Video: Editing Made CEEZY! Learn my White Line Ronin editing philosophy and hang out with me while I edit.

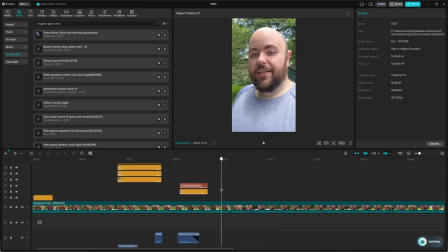[12:25]
And so it's a minute 17. What we want to really achieve is, this right here is probably your most important 3 seconds of any video. This 3 seconds will determine the trajectory of your video. If someone just pops on and watches this and they only watch, to hear
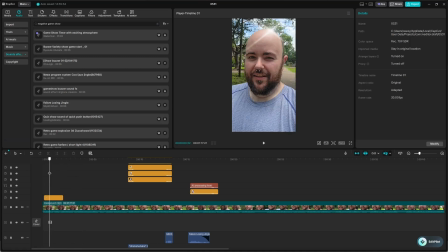[12:45]
TikTok and Instagram, YouTube, they don't even I don't want to say for sure, but I don't believe they count that as an actual view. Um, and so you don't want that because when someone looks at that and they're not engaged,
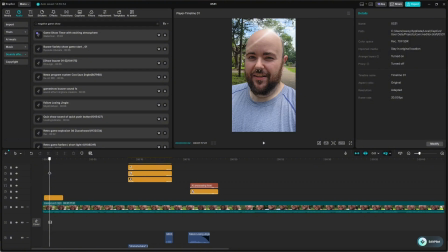[13:00]
you have to understand these are companies where there there's no more like land. You know what I mean to conquer. Like it's time. Your time and attention is what's up for grabs now. So to appease TikTok and Instagram and YouTube, I mean, these are the rules you have to go by.
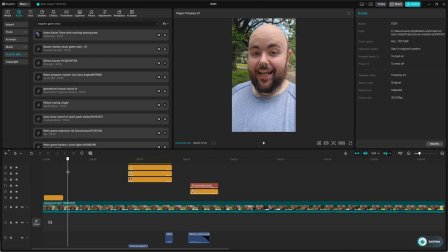[13:17]
You have to make your first 3 seconds sticky. You have to make it something that's going to hook someone.
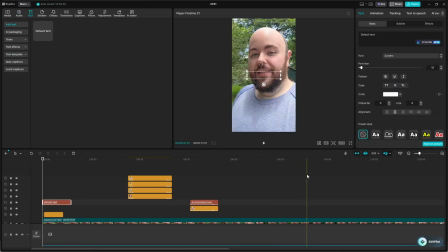[13:22]
So, another thing that we could do, just because I'm thinking about it now that I'm at the front and I'm secretly not really sure what to do about this middle part and I'm just kind of procrastinating,
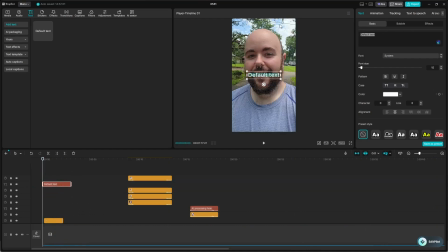[13:31]
but we can kind of do something that's going to be like a double hook for the video. And so my video opens up immediately with, let's talk, AI and sycophancy. But how about I do this? Let's make it personal. Let's take a walk together.
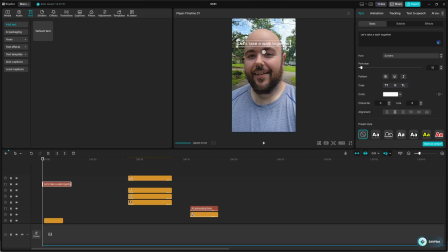I like doing lowercase letters. There's some research into it that doing lowercase. Um, I don't know why. There's just something about, I guess, the lack of professionalism
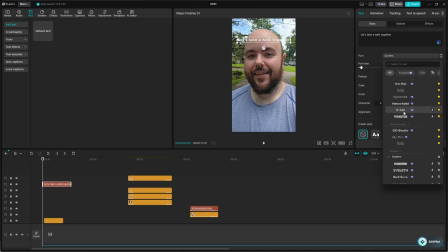[14:11]
that makes people feel a little bit closer to you when you don't use perfect language and you use like a text font that it looks good in lowercase. I like Ugly Dave. I think it's one of my favorites. Whatever works for you though. So we'll go ahead and do that. And then let's see, do I want to make it yellow or do I want to make it blue?
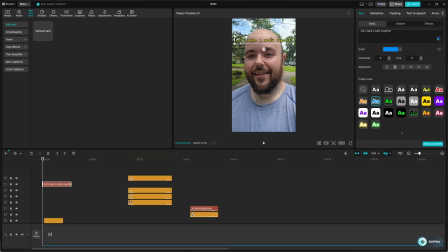[14:32]
That's kind of hard to see against there we go. And so for this, we'll just loop it. One of my favorite loops is to just kind of give it a little twist.
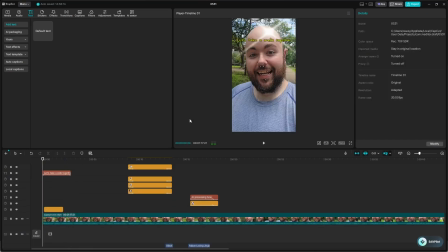Okay, and so the reason that we do that is obviously that makes it a little bit more personal, but it also just gives more reason. What you're really trying to do in these first 3 seconds is to just ensure someone that this is going to be worth their time
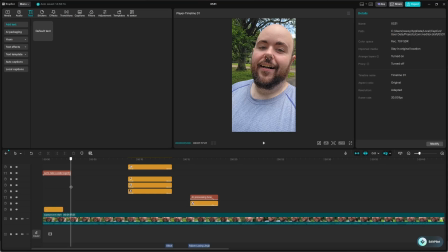[15:07]
and understand that there's something like 500 hours of content uploaded every minute, right? So this is high stakes competition. I mean, there's never been a more competitive market than social media. So you have to do what you can. Just, don't sell your soul and don't do things that, are manipulative, but you can do things like this.
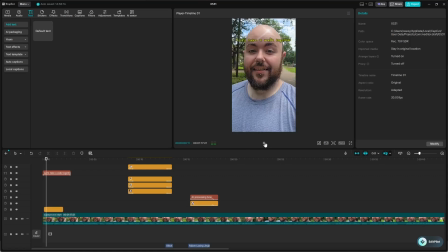[15:27]
And I would say that this is a completely fair, okay thing to do. I'm just trying to set up what this is. I'm not lying. I'm not, it's not like 30 seconds into this, I'm going to suddenly, start selling you fucking houses or something. I mean, I don't know. I'm not going to become a realtor in the middle of this.
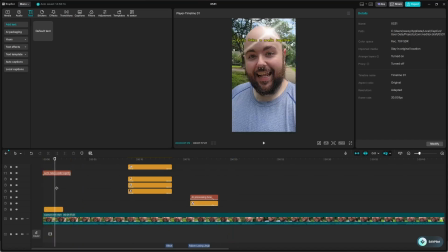[15:45]
But that's the whole point is you're just trying to buy each moment because everyone thinks that, oh, if you have a good hook, your video is going to succeed. No, that's bullshit. The hook is every moment. Every moment is a hook. You have to keep hooking people moment to moment.
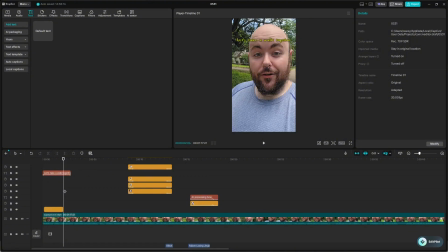[16:00]
That's what you're doing. You're buying people into what you're I'm not selling, but I'm getting you to buy into an experience with me. You don't have to watch this video. You could be doing so many other things with your life. And I love that you're choosing to spend your time on my video.
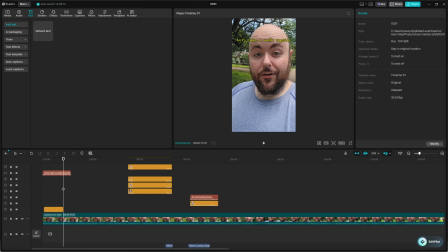[16:15]
But I understand that you watching this video also required a significant amount of like research and knowledge and just application of it on my part to get to a point where you would watch this video because it is a very competitive market. But that covers the first.